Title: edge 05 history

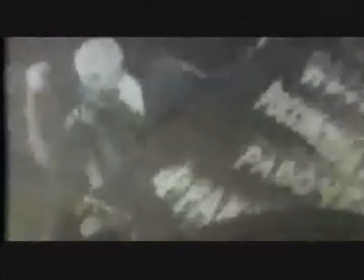[0:02]
The history of editing in the 20s is the history of Soviet cinema.
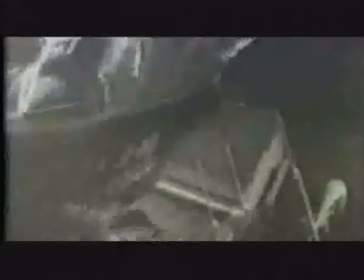[0:07]
Soviet cinema takes editing as its centerpiece because it's building out from what Griffith did. The Soviet filmmakers got a hold of a print of Intolerance,
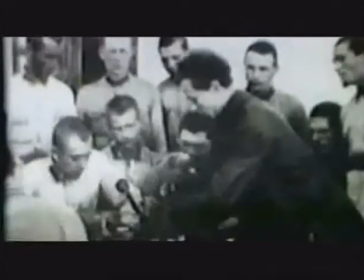[0:18]
and they studied it because they had no filmmaking equipment or stock, and they just studied that film and rearranged it as many different ways as possible.
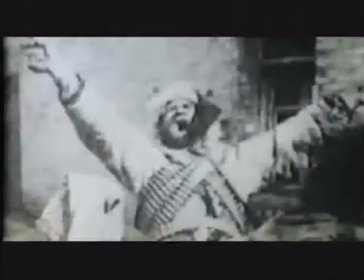[0:26]
And they are the ones who began to pioneer profound psychological implications of what editing could do.
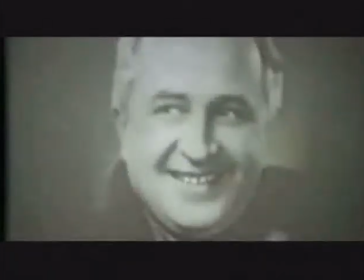[0:33]
Lev Kuleshov was one of the Soviet experimenters. One of the things that he did was show how meaning and emotion was invested almost in between shots.
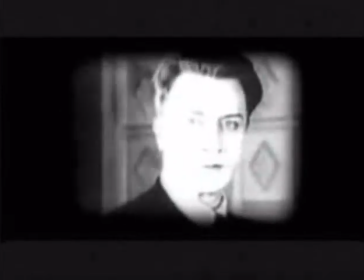[0:45]
You have a neutral shot of a man, and then cut to a shot of food, and then back to the man.
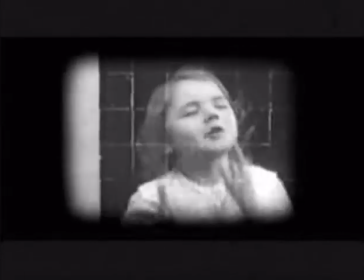[0:50]
The meaning of that is the man is hungry. You intersperse a baby, the meaning is parental affection or love.
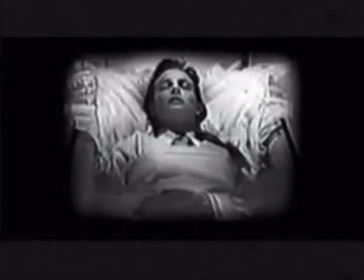[0:56]
The meaning changes, although the shots stay the same.
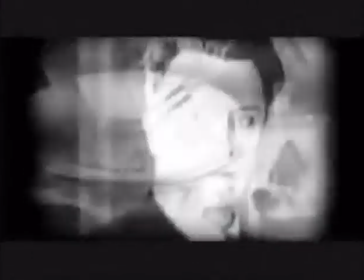[0:58]
That whole idea, it's really a basic principle of editing, is the fact that you can cut to a close-up, and the close-up feeds off against what follows it.
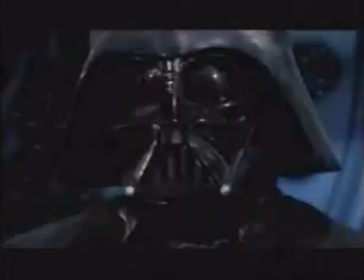[1:07]
And you can go back and forth, and that way you create drama just by holding on somebody's face.
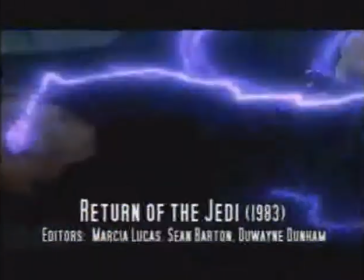[1:12]
And it's a matter of realizing the power of montage, of one thing following another.
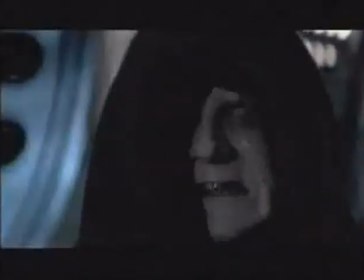[1:19]
All these things have a very powerful effect on you as you watch a film.
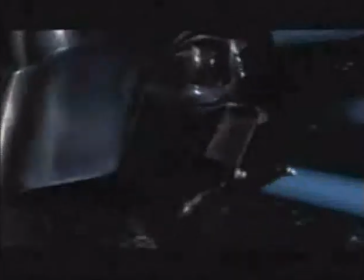[1:25]
Obviously, a lot of film directing is based on these ideas. Both 3PO and Darth Vader, we created a face that was very, very neutral.
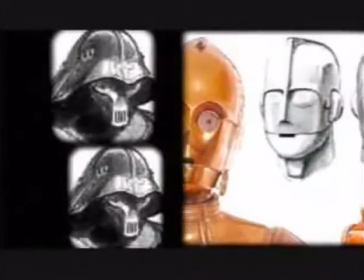[1:35]
It had to be perfectly neutral in order to be able to display the emotions of the moment onto this neutral surface.
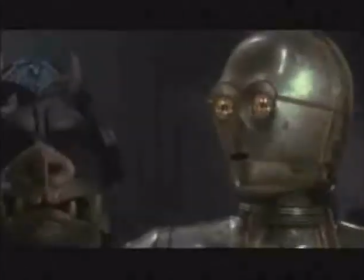[1:42]
And those emotions were created by what the shot was before and after it, and what was the emotional context. That was something that the Soviets discovered, and they actually found that it had quite a profound effect on audiences, and it's something we've been seeing ever since.
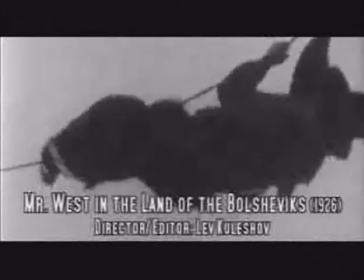[1:57]
You can create meaning purely through cutting. You see the sense that film exists to be cut up,
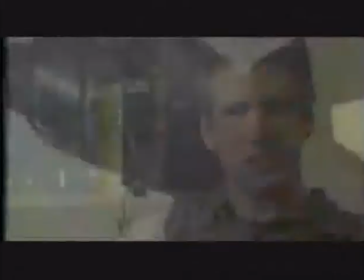[2:04]
that the only power comes through a kind of an association, a juxtaposition, because it's not so much what's in the individual shot that matters.
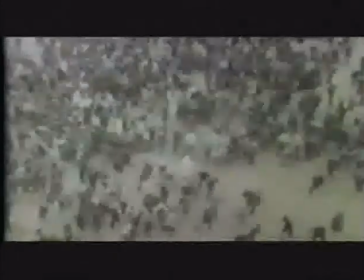[2:12]
It's how that shot joins up in power with other shots.
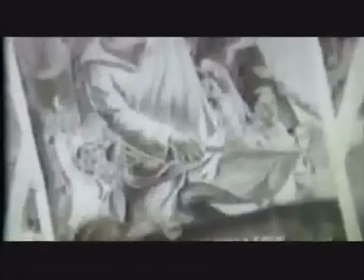[2:18]
Battleship Potemkin is a great work of art. It is constructed to draw you in and to produce emotion, and the Odessa Steppe sequence is probably the best example of that.
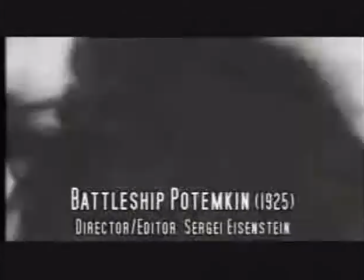[2:32]
Eisenstein says all you have to do is organize the shots to clash with one another so that you produce the drama not in the nature of the story, but rather in the clash of images. The whole sequence is constructed beautifully to put you on the side of the people in opposition to these soldiers.
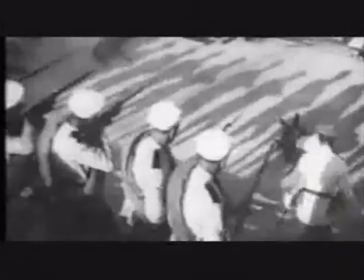[2:55]
You don't even see the faces of the soldiers, you just see their guns.
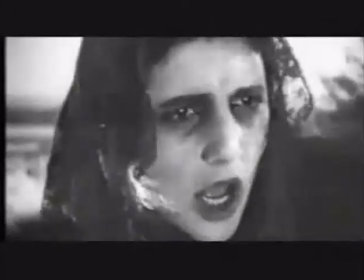[2:58]
That is about the extent of characterization you get, and it's all presented in an orchestrated way to horrify you.
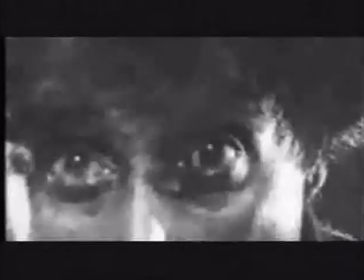[3:10]
Eisenstein really believed that a kind of psychological change for the spectator, some kind of cognitive change.
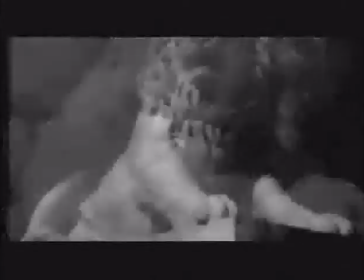[3:19]
One of the great lessons of Soviet cinema is that there is energy that's created from cutting from one shot to another.
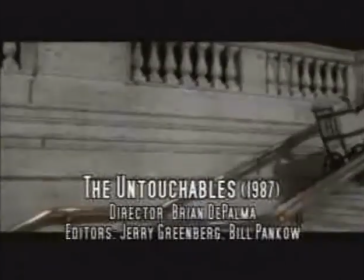[3:28]
They might have lost or left behind some of the political import, but our best filmmakers still understand that.
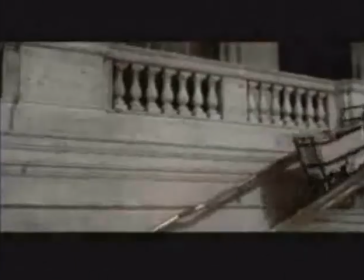[3:35]
You can trace the influence of those images to the work of Sam Peckinpah.
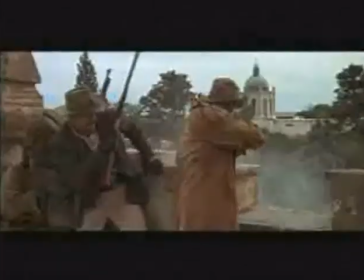[3:44]
You can trace that editing style to the work of Oliver Stone.
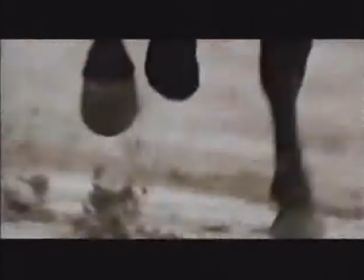[3:49]
Those are filmmakers who were directly influenced by Sergei Eisenstein and by Soviet cinema. On Scorsese himself, the impact of the great Russian editing style of Eisenstein and the others was enormous. In fact, we referred back, he had me look at clips of films for Gangs of New York.